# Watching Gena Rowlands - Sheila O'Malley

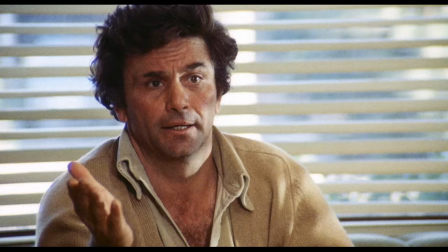16:28 Mabel's habitual gestures become increasingly extreme as the breakdown intensifies over the course of the film.
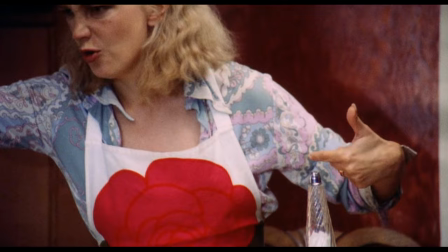16:34 What the hell are you talking about? You didn't do anything wrong. It was just the way he was looking.
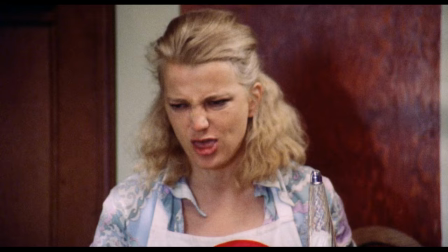16:39 When frustrated or angry, she juts her thumb off to the side, making a contemptuous raspberry.
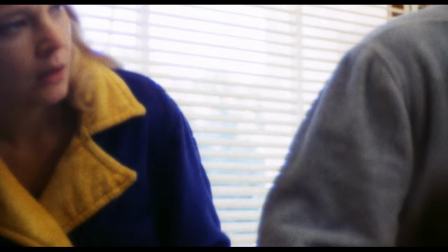16:46 He don't know you don't do any harm.
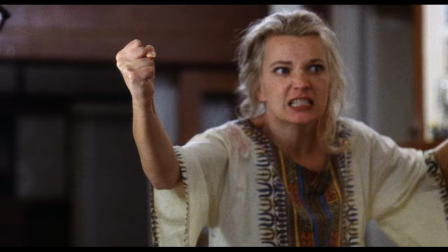16:49 Gena Rowlands tracks that gesture meticulously, bringing it up when Mabel needs it, using it playfully,
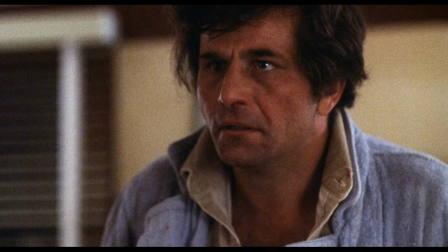16:56 offhandedly, furiously, unconsciously. You know Mabel needs that gesture. By the end, it's almost all she has.
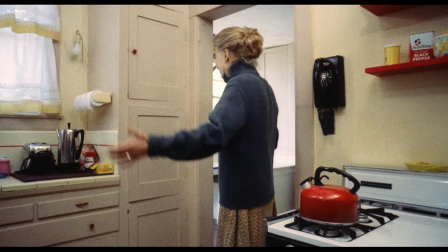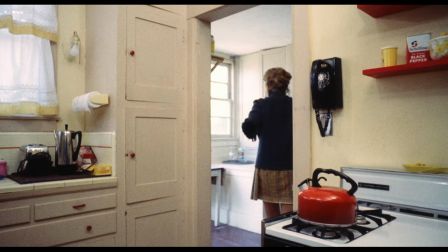17:10 If you see Mabel as a victim, you will play it a certain way.
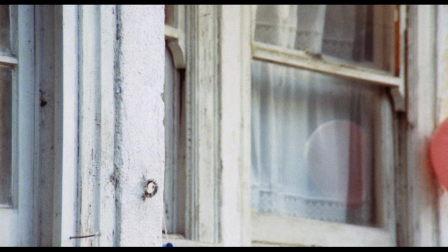17:14 John Cassavetes said that Mabel's only crime was that she is socially inept.
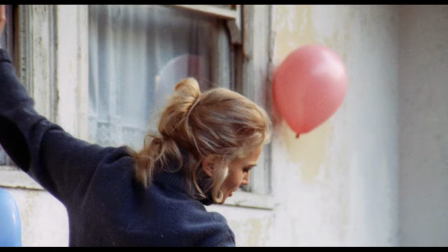17:20 So she wants to dance around with the kids to Swan Lake in the backyard.
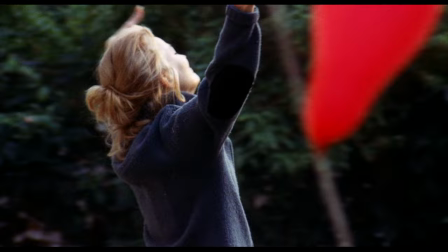17:24 The film is, in many ways, an indictment of those who would judge her for that, who recoil from human beings who are too much.
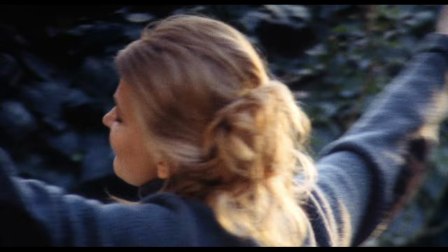17:33 Like Sarah Lawson jumping around in delight at the bowling alley in her fancy black dress, Mabel is trying to have some fun.
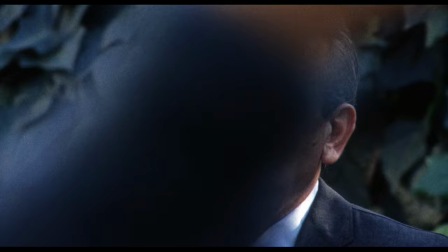17:41 What's your name again? Harold. Harold? Your first name? Harold. Harold?
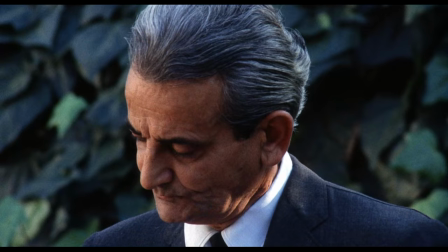17:51 Oh, you poor thing. You can't name somebody Harold.
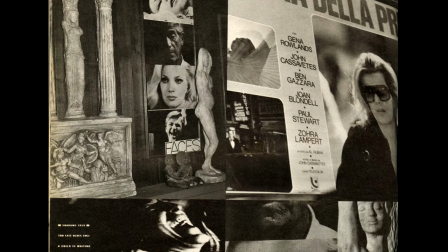17:56 Mabel wants to be engaged, connected on the inside of life. That's not a victim, that's a survivor.
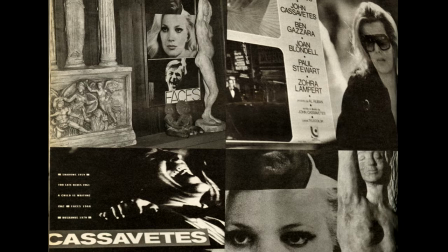18:04 In a 1992 interview with Interview Magazine, Rowlands was asked about Mabel and Nick in A Woman Under the Influence,
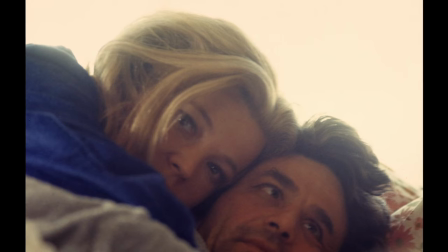18:11 and her answer speaks of her positive approach to the unstable women she played in Cassavetes' films.
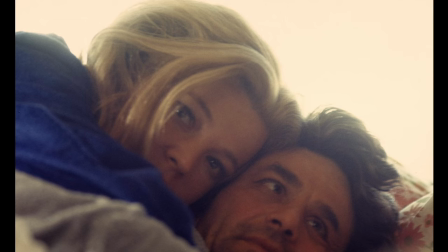18:17 Quote, "I think she and Nick made it, personally. Things came to such a horrible climax for them that if you live through that kind of thing,
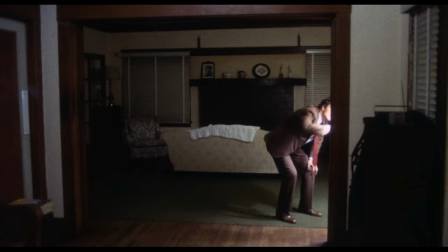18:26 there has to be a whole depth of understanding between you that wasn't there before.
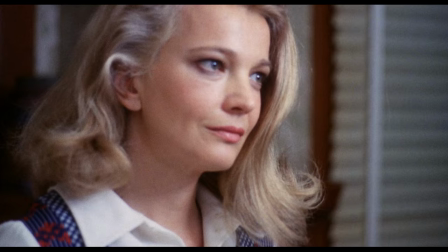18:31 I thought it ended on a note of great tenderness and hope, and I like to think Nick and Mabel are having a lot of fun.
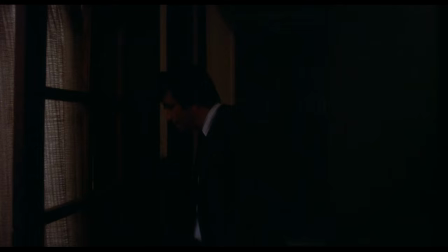18:38 She's acting as wacky as ever because that's how she is, and he's enjoying her.
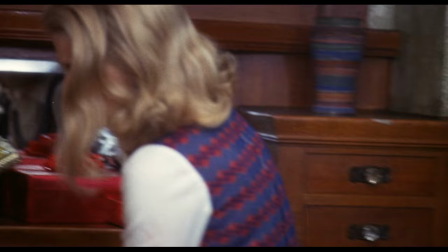18:43 Not all characters turn out well, but I think Mabel did." Unquote.
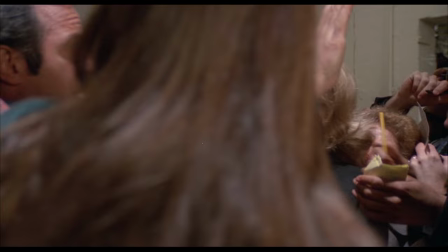18:51 In opening night, Gena Rowlands pushes against the clichés of her own profession.
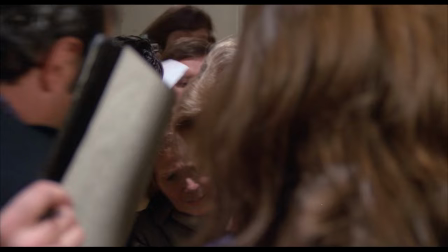18:57 Myrtle Gordon is rehearsing a play, and an abyss has opened in her psyche.
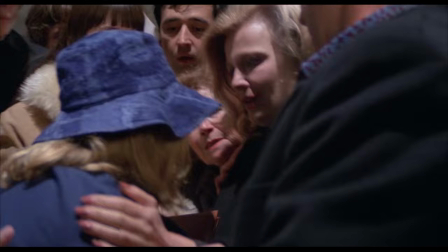19:02 She is haunted, literally, by the young fan she saw killed one night outside the theater.
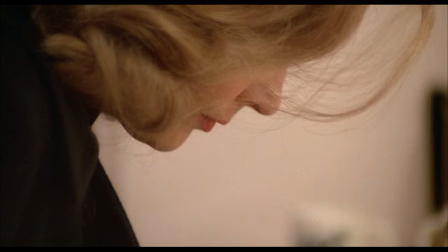19:07 It is her younger self rising to claim her. There are three confrontation scenes with the ghost, each one more frightening than the last.
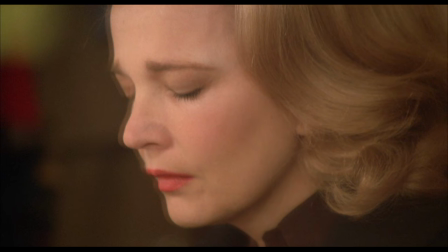19:17 In the first one, we see Gena Rowlands' ability in presenting a completely destabilized moment,
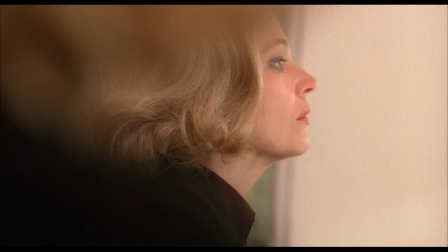19:23 all while staying totally within the structure of the story, giving it both a foundation and a sea of mystery surrounding it.
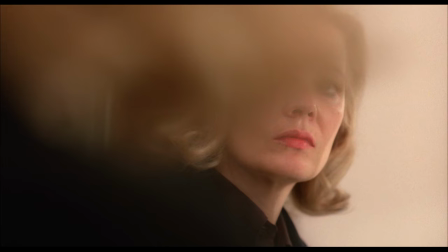19:32 Myrtle senses the ghost before she sees her, and then slowly, she turns to look.
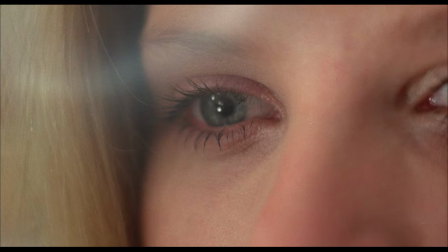19:38 The expression in her one visible eye when she finally looks at the girl head-on is quite literally hair-raising.
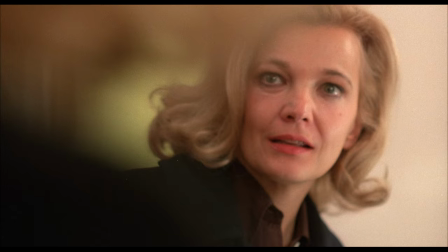19:46 The moment is in a state of constant flux, and for a second you can see her slowly gearing up her considerable powers to face off with this vision.
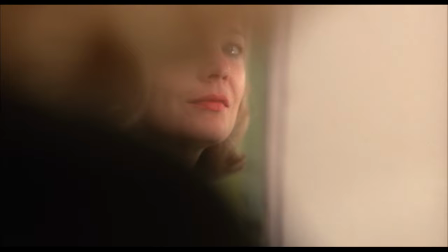19:56 She seems to be trying mightily to summon her charm, something she fears she is losing as she grows older.
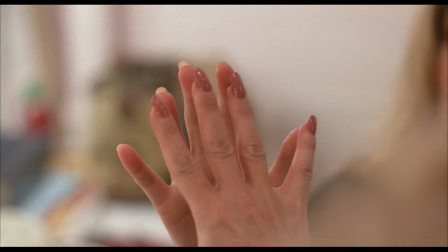20:03 Their hands reach out to one another, and we are then given a huge close-up of Rowlands,
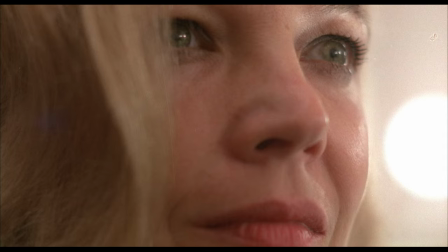20:08 smiling, her eyes lit up in soft, almost excited welcome. She mouths the word, "Hello."
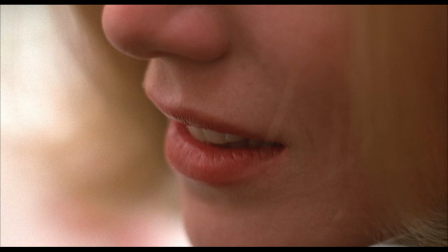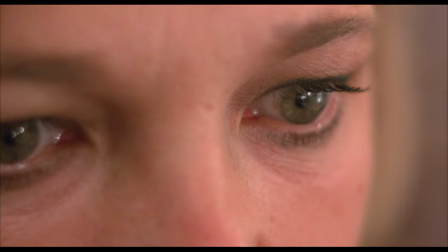20:21 It's not that the moment says everything. The moment is beyond meaning, beyond language.
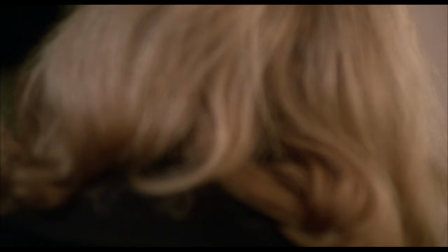20:28 It is madness, one of the most terrifying close-ups in Rowland's career.
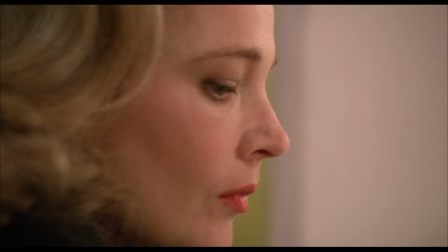20:34 Gena Rowlands does not ask us to label Myrtle as mad.